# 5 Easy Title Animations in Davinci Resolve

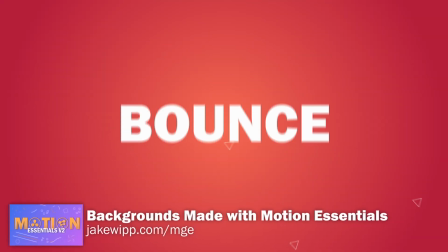(0:00)
Today, I'm going to be showing you 5 easy text animations in DaVinci Resolve that'll help you level up your motion graphics and video production.
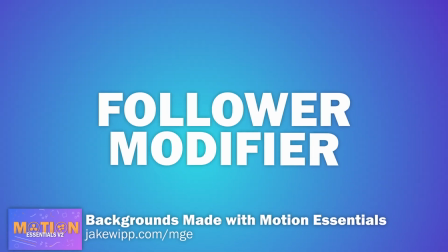(0:06)
And if you want to follow along, pause the video quick and download the project files for free at the link below. Now that you have your project files, let's get into the video. So the first animation that we're going to do is the elastic bounce animation. Now, this one is surprisingly easy to do and adds sort of a playful theme to your video.
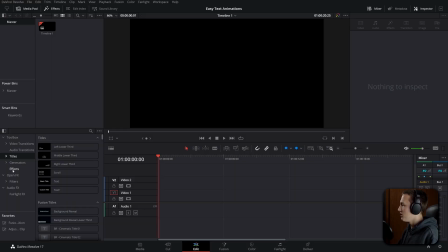(0:22)
So inside of Fusion, we need to go over to the effects and then grab a Fusion composition.
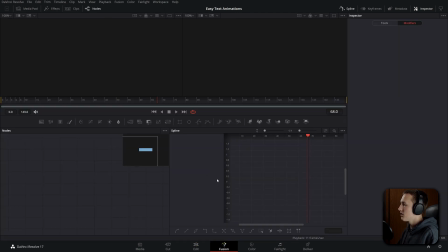(0:27)
If we enter the Fusion composition, the first step is to add in a text node. You can do that by dragging it from the toolbar right up here and then connecting it up into the media out.
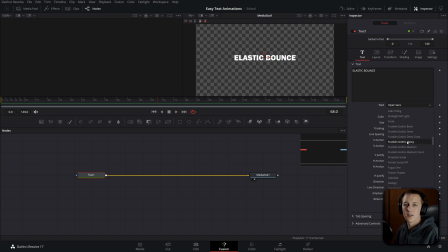(0:37)
Now we will add in our text and then change the font and all of the size settings and anything else that you might normally change on text. All right, now that it is set up to how I like it, we can go ahead and start animating.
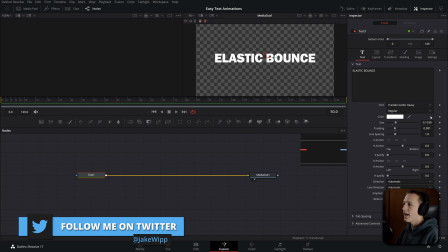(0:48)
So I'm going to go to frame 50 and then add a keyframe on the size right where it's at.
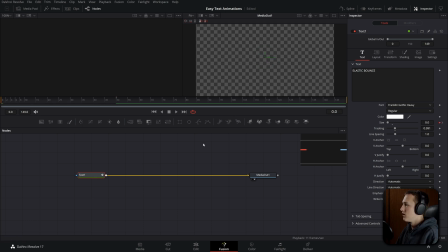(0:54)
Then I'll go back to frame 0 and drag the size all the way down to 0. So now when we play it, we see that it scales up from 0 to the size we set it at. Now to add the elastic bounce, we can come up to the spline editor and check where it says text.
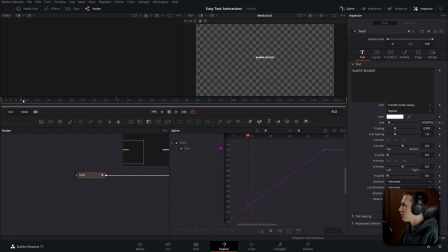(1:07)
So now we can view the spline animation for the text. We'll come to about frame 8 and we'll add a point just by clicking on this line. And we'll drag this point way up. So now when we play it, it'll bounce up and then come back down.
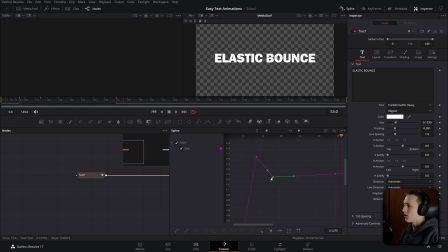(1:20)
Now we just want to add in a bunch of other points here that alternate between going above and below our original point. And there we go. We're going to try that for now. It's really easy to change later. So if we play it, as you can see, we have kind of a nice bounce animation, but it's very linear.
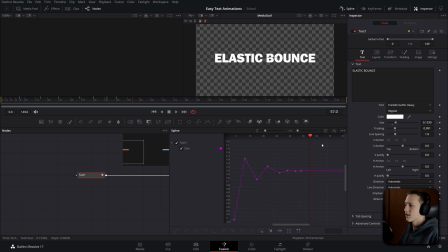(1:37)
There's no smoothness to the animation at all. So let's select all of these keyframes and then hit S on our keyboard. And now if we play it, as you can see, it's got like that elastic feel to it as it's bouncing back and forth instead of stopping, going back, stopping. It's got a little more play to it. Now the speed settings don't look quite right. It's almost a little too slow.
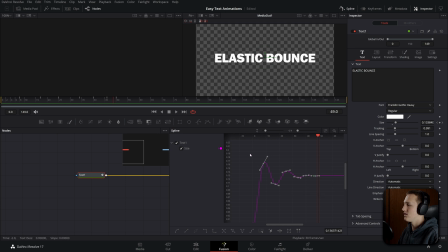(1:54)
So a really easy way to change that is just selecting all of these top points here and then clicking the shape box tool down in the bottom of the spline editor. Now if we drag this, we can adjust how fast the animation goes. Let's say we want to scale the elasticity up a little bit or bring it down a little.
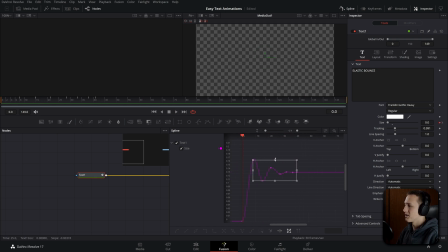(2:10)
So all we need to do for that is grab the top or bottom point and hold down control. And you can see that'll scale both sides at the same time. So we can make this effect way more intense like that, or we can make it less intense by dragging down.
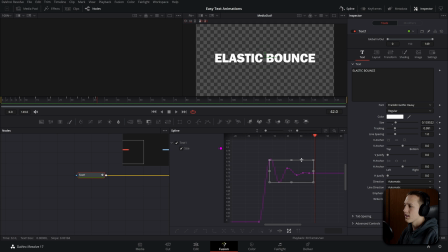(2:25)
So I want to go somewhere in the middle. That's looking good. Now I'm going to click on any of these lines and hold shift just so I can drag it left and right. I just want to move it over a little bit so that it's just a little bit faster. And once you're done tweaking with your settings, you should have something like this.
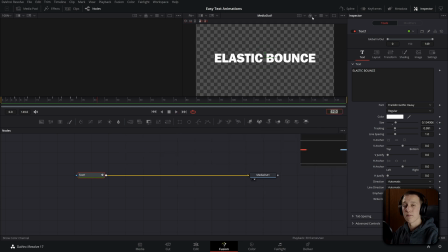(2:41)
A final touch just to make it look a lot better is to add motion blur. So under settings, we can add motion blur and bring the quality up to, I'm gonna say around 6 to 8. We wanna go up to 8. And now it looks a lot more smooth just because it has that natural motion blur to it. If this is the animation you want, then the next thing you'd wanna add in is a nice background with a bunch of accent animations. Now a great way to do that is using my Motion Essentials plugin.
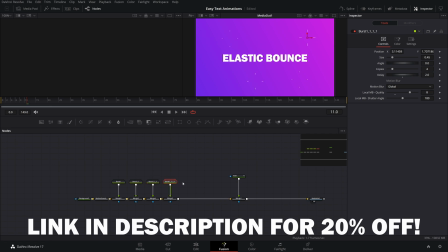(3:04)
It has a custom preset library with a bunch of accents, backgrounds, and burst animations that you can add in at the click of a button. From there, you can customize them, duplicate them, change the colors, and do all sorts of cool stuff with them.
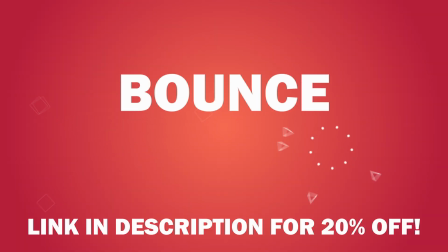(3:15)
It'll help you create more professional motion graphics animations and save you a ton of time in the process. There are some big updates coming to that soon, so make sure you stay tuned. Now let's move on to the next animation, which is just the bounce animation.
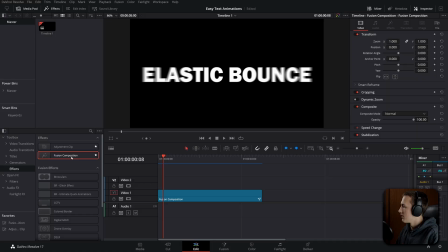(3:27)
So instead of being elastic, it's going to look like it's bouncing off of an object. Let's add in another Fusion composition and add in our text again.
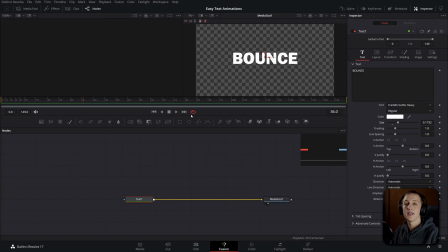(3:34)
Now, instead of animating the size, I want to be animating the center X and Y. So that's like the position of the text. To do that, go over to the layout settings, and now we have the center X and Y. What I'm going to do is just drag it down until we get to the very edge of our composition,
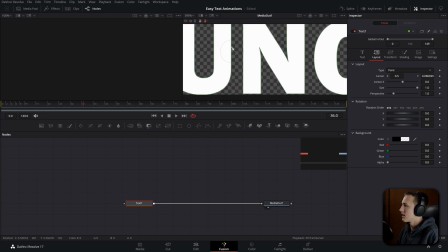(3:50)
because I want it to kind of be bouncing off the bottom of the frame. So I'll bring it down until that's touching, maybe intersecting a little bit on some of them, but that's looking pretty good.
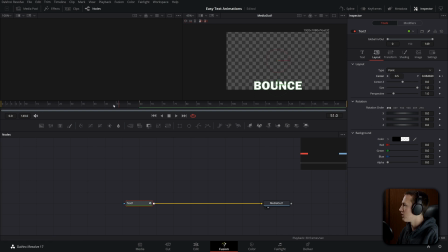(3:58)
Now I'll come to frame like 60, add a keyframe on the Y, go all the way over to frame 0, and then drag it up above the top of the screen here. So now it'll fall down and land at the bottom.